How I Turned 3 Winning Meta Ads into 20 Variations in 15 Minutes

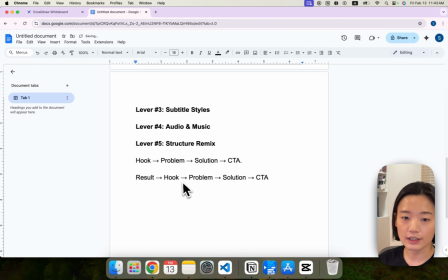We can try something like result, hook, problem, solution, and then CTA. Depending on your creative and product, you have to try different experiments, chop the videos into parts, and really mix it to see what feels more natural and intriguing.
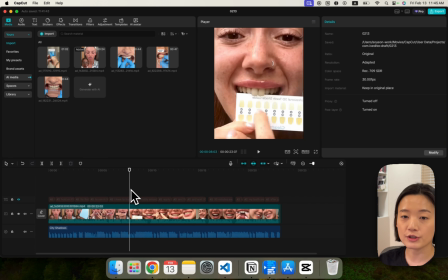Let's go back to our case. I like the part where she compares color of her teeth to the chart.
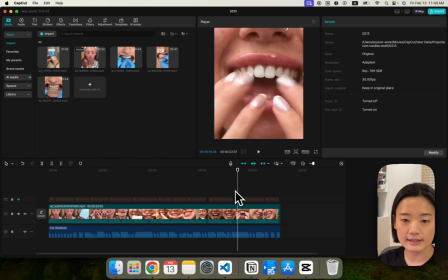And after applying this, here it is.
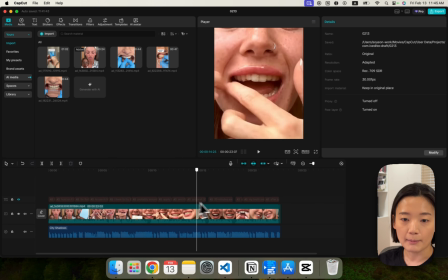We can use this part and this part as a hook.
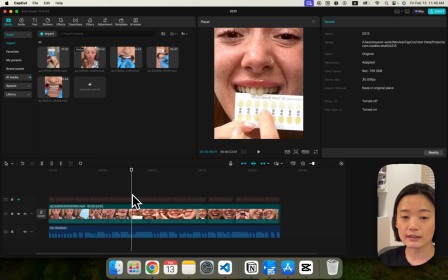We can chop this part and put this in the very beginning of the video to make the viewers think, oh, what did she do to whiten her teeth like that? I'm going to remove the audio.
Probably around 7 to 8.
How about this part? This goes here, and
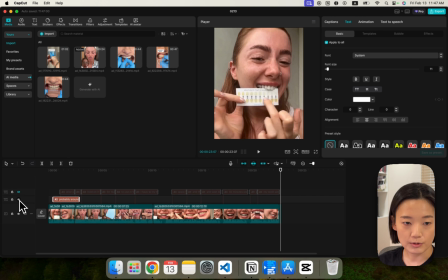let's try this.
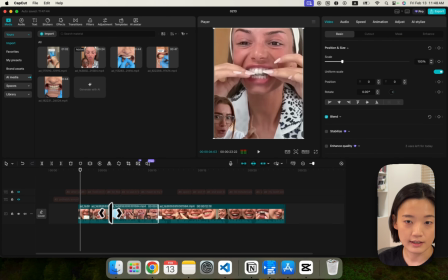This is a pretty good intro.
Around white house, just one use.
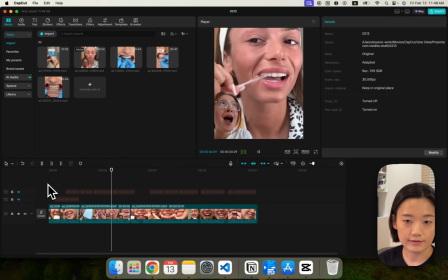Sex Education to use in Vogue beauty secrets, I have to try them. This is my teeth 7 to 8.
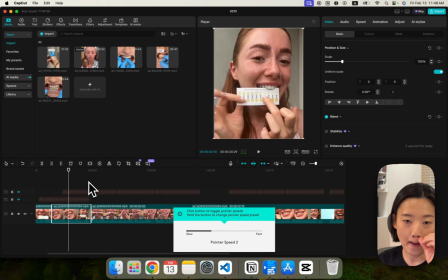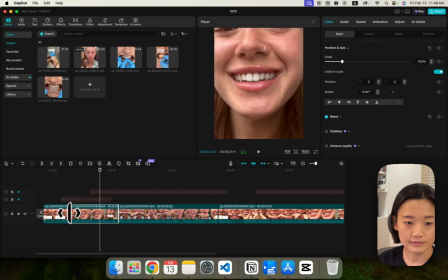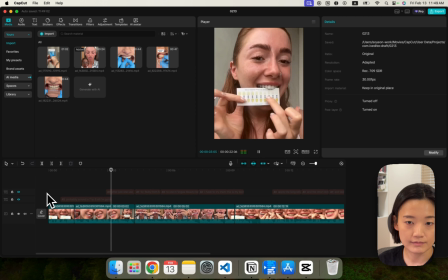Probably 3 to 4 shades whiter after just one use.
Okay. You gotta make sure to include the most hooking part within the first 3 seconds of the video.
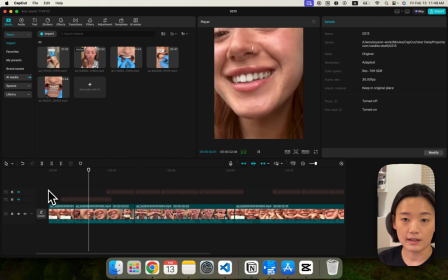Before, probably 3 to 4 shades whiter after just one use. And readjust the
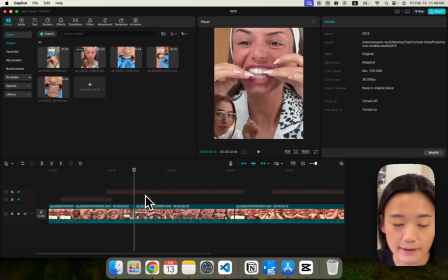first part of the original video to match the story.
Use sex education to use in Vogue beauty secrets.
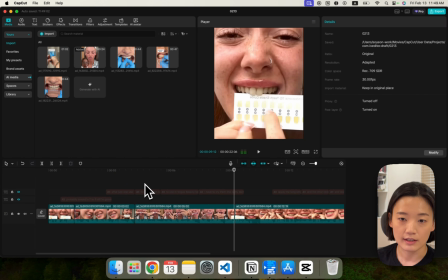I have to try that.
This is my So you don't really need this part.
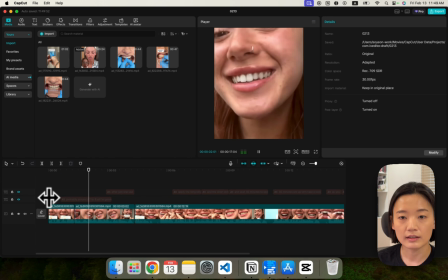Remove it completely. teeth before, probably 3 to 4 shades whiter after just one use, 7 to 8.
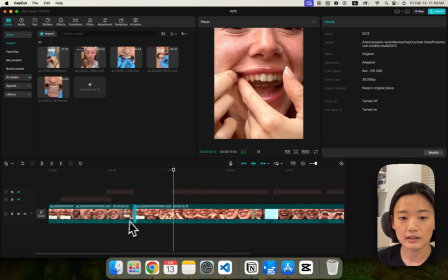All I'm going to do is apply the
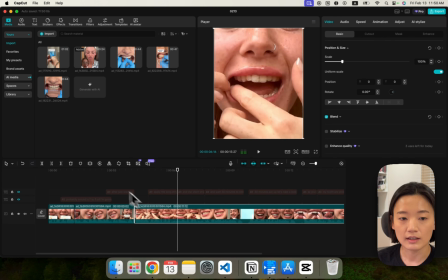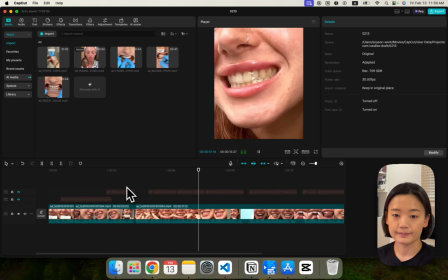long strip to my top teeth and the short strip to my bottom teeth and wait 30 minutes to see the results.
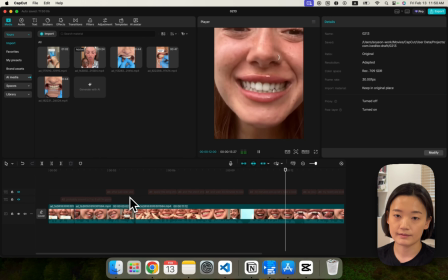30 minutes are up. Let's take a look at these results.
Okay.
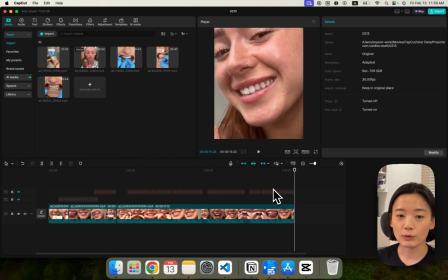As you can see, my teeth are probably 3 to 4 shades whiter.
And when you're making short ad video for Meta ads or TikTok, you gotta note that the video loops, meaning you can cut out the last part of the video. When you check on your editing software, it looks like the video ends suddenly, but in fact, it goes like this.
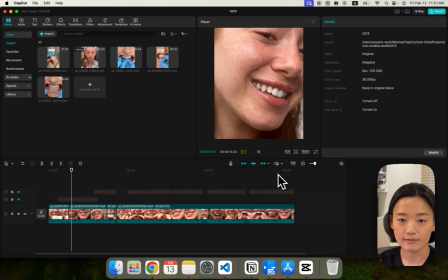4 shades whiter. Teeth before, probably 3 to 4 shades whiter after just one use.
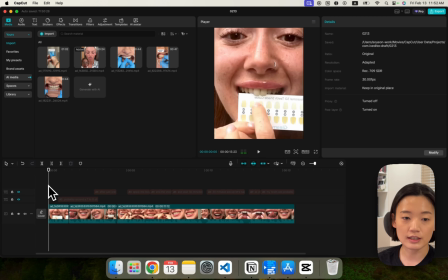So I cut out the part of the video where she compares her teeth color to the charts.
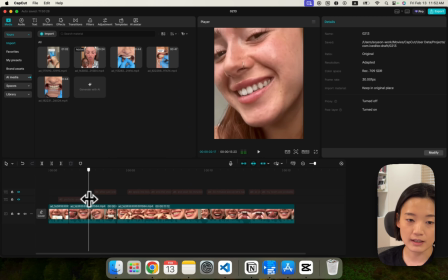And then after, so her teeth becomes 3 to 4 shades whiter.
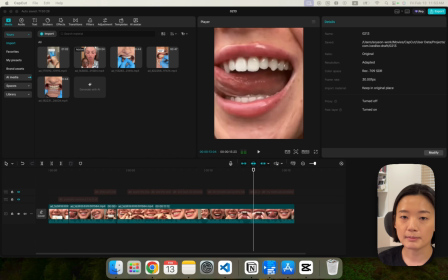This is visually intriguing and you're good to go. It's the same clips, but different order, but it's also a completely different psychological trigger.
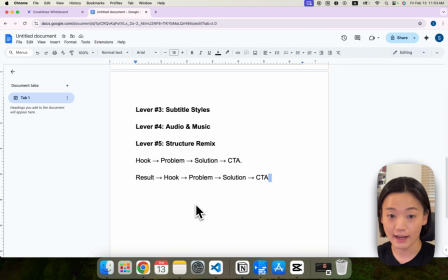So that is the kaleidoscope method. So I know what you're thinking by now. You're probably thinking, oh, isn't this just spamming? Won't my customers get annoyed seeing the same thing? It's a great question, but here's the truth.
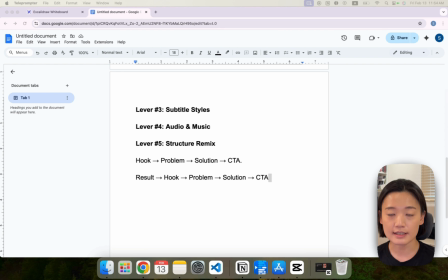First, customers don't see your ads as much as you think. If your frequency is 4, they probably only consciously noticed it once. Secondly, even if they recognize it, a variation make them stop again. Maybe they ignore the problem hook.
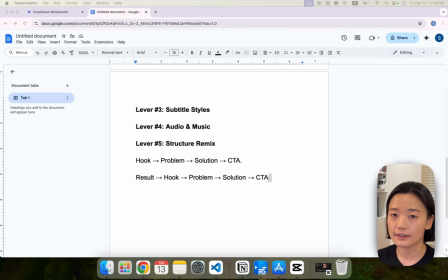They might respond to result hook. And then third, you're not spamming. You're just segmenting. Some people like fast cuts. Some people like polished cuts. But some people like raw, authentic video. Variations lets you talk to all of them. But here's the important part. This method is magic. If you take a garbage and make 20 variations of it, you just have 20 pieces of garbage. This is for scaling a winner, not fixing a loser. You still need to find that first golden nugget. But if you're watching this, you've probably already done the hard part. You found the winner and you're sitting on the gold mine. You just have to actually dig it up. You have 2 options from here.